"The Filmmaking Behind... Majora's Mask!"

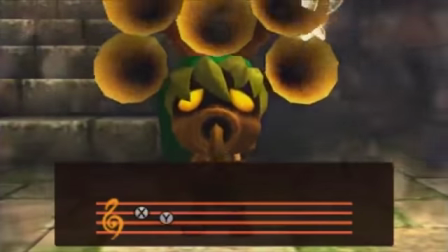Starting off, once Link learns the Song of Healing, he is unshackled from the chains of the Deku-ness.
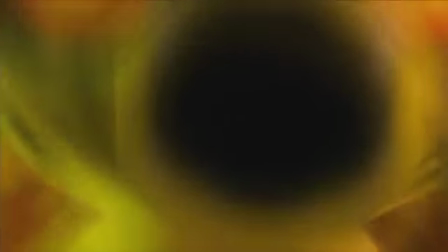To represent this, we get a brief dreamlike scene of a blurred Deku's face being pulled away from, as well as Link waving a happy goodbye, all symbolic of Link being released from the soul of a Deku.
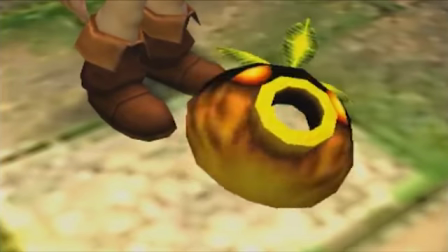And with that, the new Deku mask falls at his feet, a classic dropping prop shot. And then we get a head-on shot of Link in his human form.
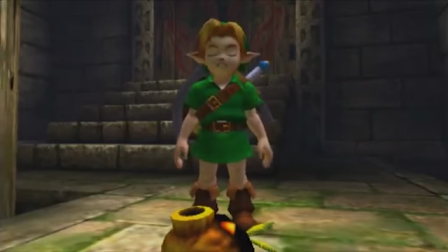His power is returned to him and he is once again on even ground.
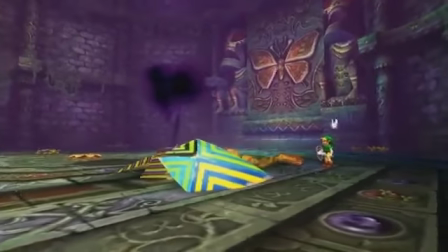Next, we're jumping way ahead to the end of the first dungeon, where Link journeyed to in order to communicate with one of 4 giants of the land, who are needed to save the world.
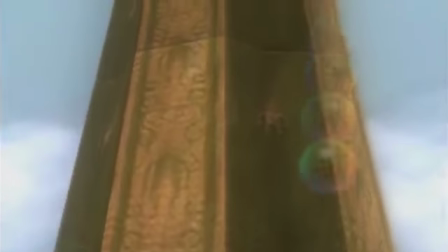We start from a white fade looking and moving up a giant tower. Doing this action emphasizes the size of the tower and thus puts Link on a huge pedestal.
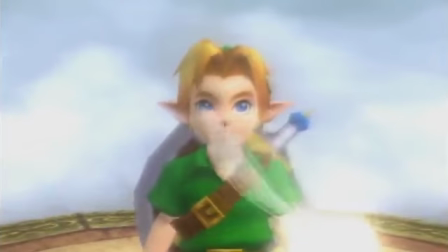He has a lot of power and responsibility at this moment, even if he doesn't know where he is.
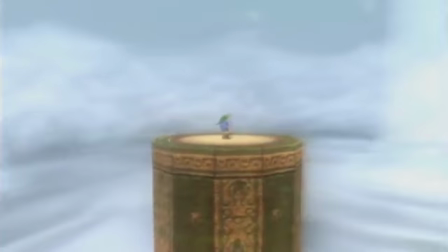The twirling camera shot shows the environment Link is in. The wide angle makes Link look puny in the frame, which is important as it highlights the vastness of this mystical land above the clouds.
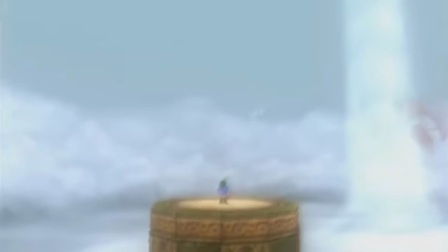The camera then turns to the right and pulls up to somewhat look at the figure off in the distance, giving it power.
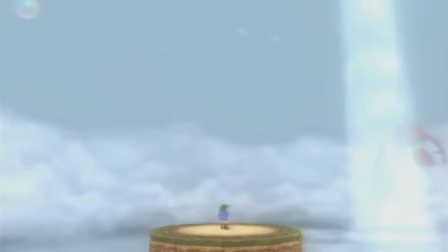It's also kind of hidden in the corner of the frame to give it a sense of mystery, though it still towers over puny Link.
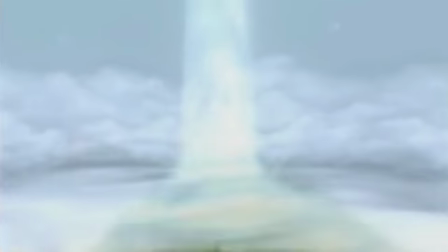We then get a shot behind Link's head moving closer to the giant, building suspense as we slowly clear through the mist.
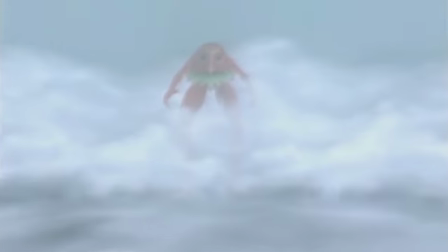And once we see the giant, we see it's still a little concealed, giving it a godlike mystique,
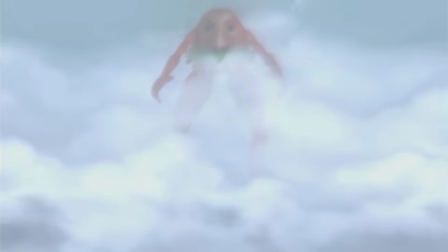while it stands on the top of the frame for power. Next shot, the giant begins singing from the right of the frame.
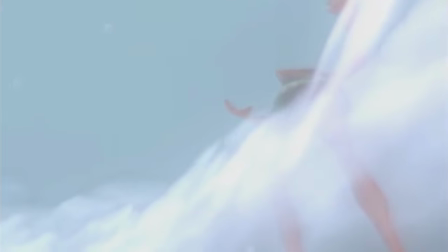This isn't to present it as a villain, but just to oppose it to Link as they are talking to each other, and so would be facing each other. Though, as per usual, the angle is low to keep him towering. Link is also given this low angle.
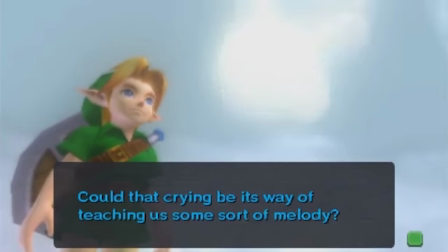This works to both give him that legend-like power, and also connect in directly with the giant, showing that they are seen as equals.
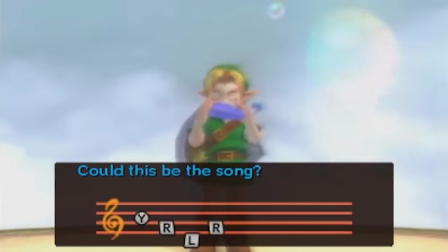Once Link repeats the song, the camera is head-on, centering Link in the frame because of the importance of the following action.
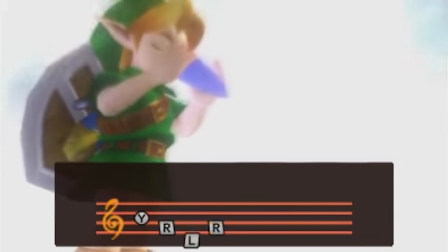Once playing, the background briefly fades to white for a moment. Perhaps this is to symbolize a goddess tone once again, as this background was last used when remembering Zelda,
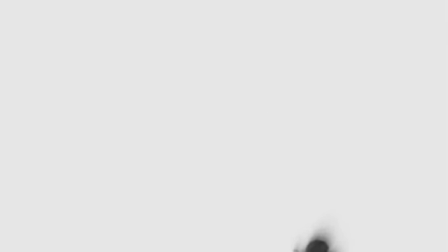which was followed by the words, "The goddess of time is protecting you," so maybe the same is apparent here.
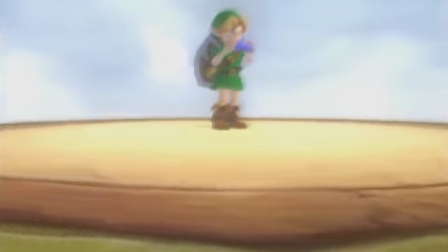We then get another swirling shot as Link plays, giving a dramatic portrayal of the song, with the low angle again empowering Link.
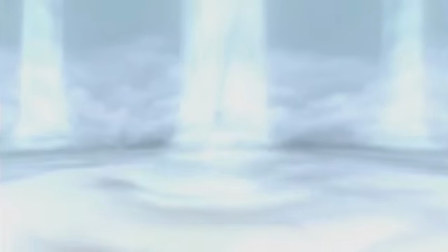And then we begin pulling away from the tower and towards the giant, connecting the two and telling us that the communication between Link and the giant has concluded, as the song has been passed.
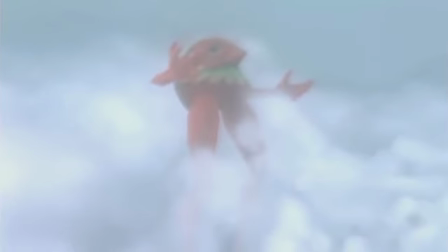The giant then begins communicating from the left side of the frame, whilst Link is on the right, because who needs continuity? Anyway, we transition out of this scene with another fade to white. Next we're skipping ahead to the Healing of Darmani.
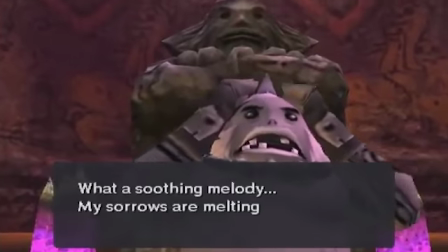It's another short dream scene. It begins with the camera moving closer to Darmani's disgruntled face as it begins to lose its stability and lean left and right before the vision blurs like passing out again.
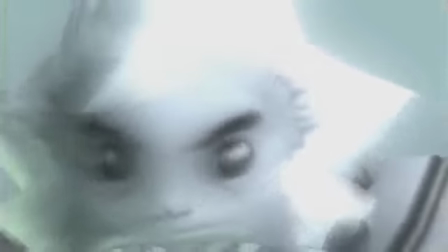We then get a high angle on Darmani blurrily looking around. Zooming out a bit, we see his full body now, in a slightly low angle.
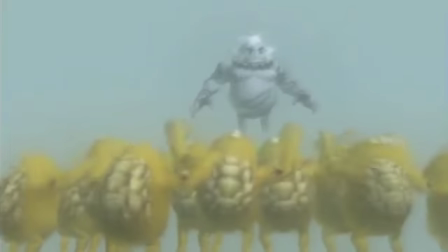Pulling out the camera reveals a crowd of Gorons cheering for him, telling us that Darmani is a respected Goron, and that he's surprised at this moment.
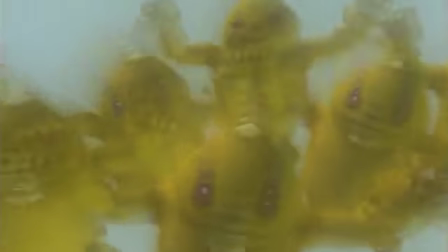The pan across the audience alongside the somber piano song also acts to make this moment seem heartfelt.
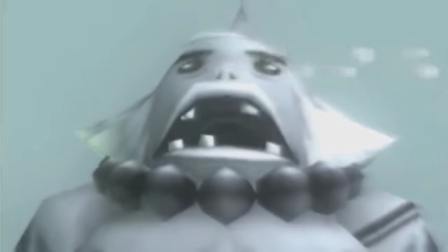Next we get a close-up of Darmani crying with happiness, his soul is healed.
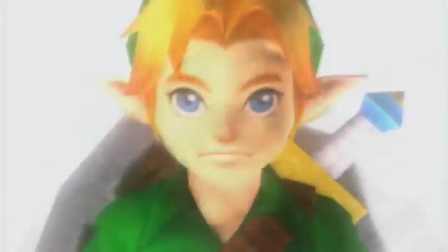We then get a quick shot of Link's face, as he is still in need of Darmani's help, which Darmani immediately recognizes and allows with a nod of his head.
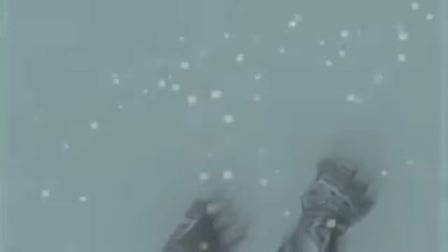Then we see Darmani thrust his arms up and the sparkling tears rise up and spread, transitioning us back to reality with the newly formed Goron mask.
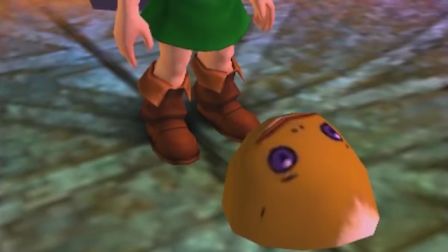And it drops to Link's feet with the classic shot again.
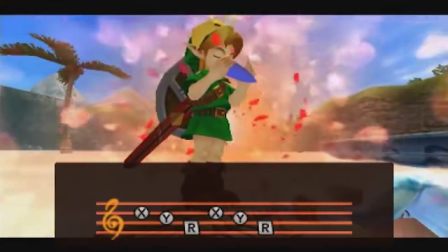Moving on, we're actually jumping to the Zora mask scene now. Told you we're skipping along. At this point, Zora Mikau has passed out on the shore and needs his soul healed.
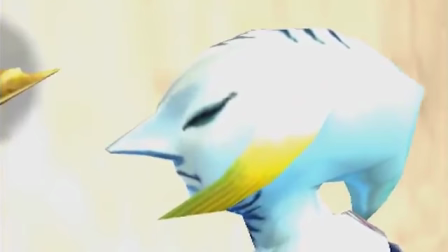Once the Song of Healing is played, the camera pans over Mikau's corpse before twirling and moving closer to his face.
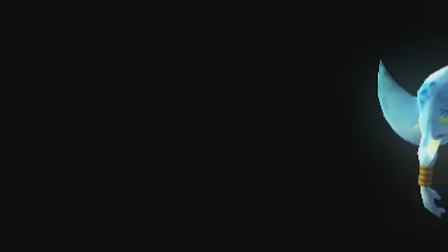Moving to the dream scene rather quickly, we next see Mikau floating lifelessly along the blackness, symbolic of being dead in the water.
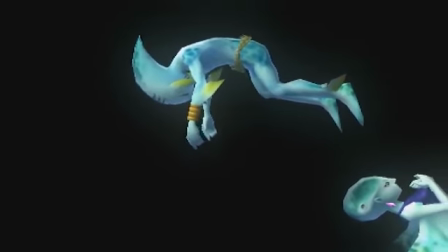Next we see him placed static on the frame as another Zora Lulu floats from underneath him, but standing perfectly upright from her perspective.
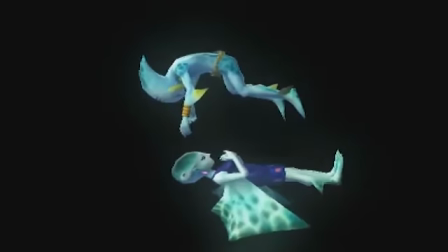It's wacky but cool.
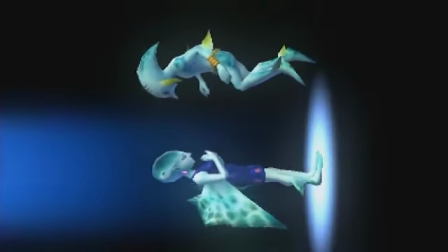Anyway, a spotlight appears on Lulu positioning the floor onto the right wall, which makes Mikau awaken and stand upright in this new reality, and the camera turns to orientate itself.
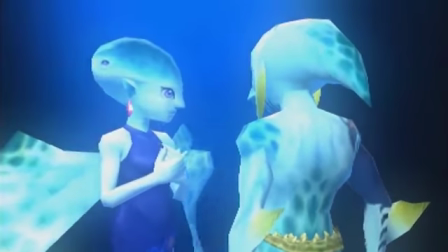We then get a standard two-shot of the two from behind Mikau's shoulder, which leads to turning to their right to reveal the whole Zora band they are a part of, who each fade in from the blackness,
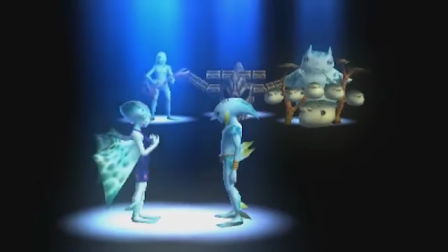only spotlight illuminating the scene.
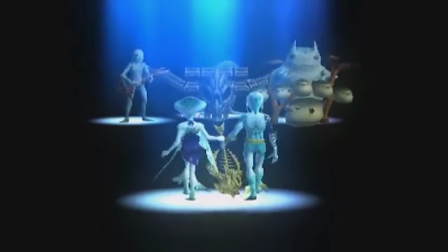The next few shots are pretty standard as Mikau takes out his guitar before the final shot showing a wide shot of the whole scene as Mikau and Lulu walk towards the band happily.